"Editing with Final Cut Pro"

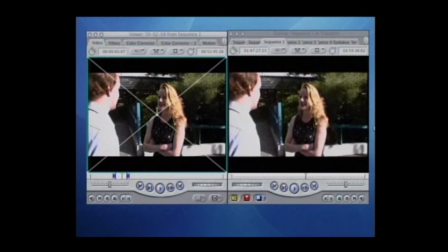Well, what we're going to do is we're going to crop that top image. And we selected the wireframe here. We've got this little tool. And we're just going to, if I can grab a hold of it, we're just going to move this over.
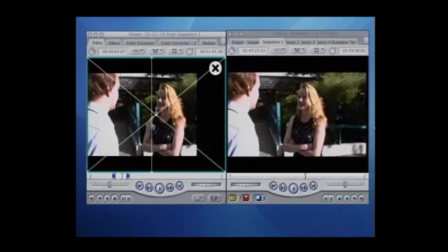And we're going to crop out everything from this other take that we don't want, which is Michelle, because we want the best take for that. But we want me not looking around and nobody walking through the shot. So by cropping it off right at that railing, that's actually going to do that.
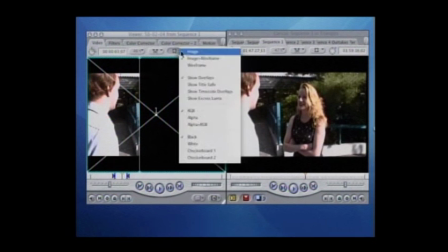Because anything in black there, that'll be filled in with the good thing below. That's the magic of computers.
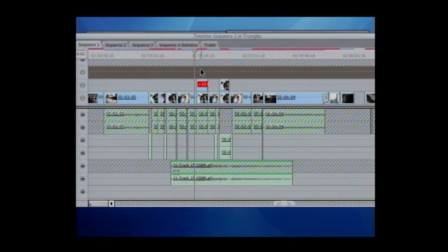So we're going to render this sucker now. And this little process saved our butt on this scene. You can see your kid before I moved in front of it here.
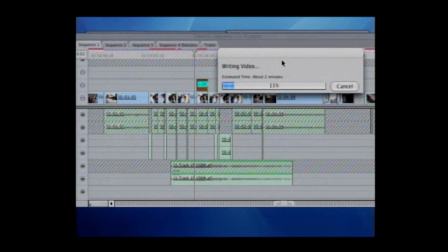A couple shots down, I've done the exact same thing. And that helped save this scene quite a bit. It was a much better looking scene because of that. So now that we're done rendering this, let's set this needle here up right where we want it.
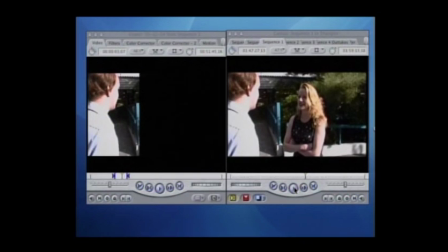And let's take a look at what we have wrought. And we will magically see that the lady is gone, and I'm keeping my head forward.
For 25 years, and you've never been up on the Space Needle? Well, I've had other things to do.
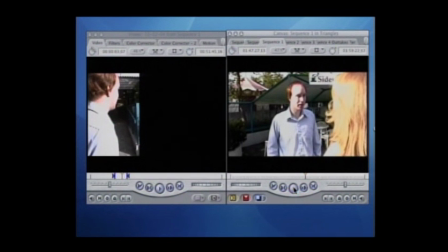For 25 years? What's so strange about that?
And in the process, save the good line reading.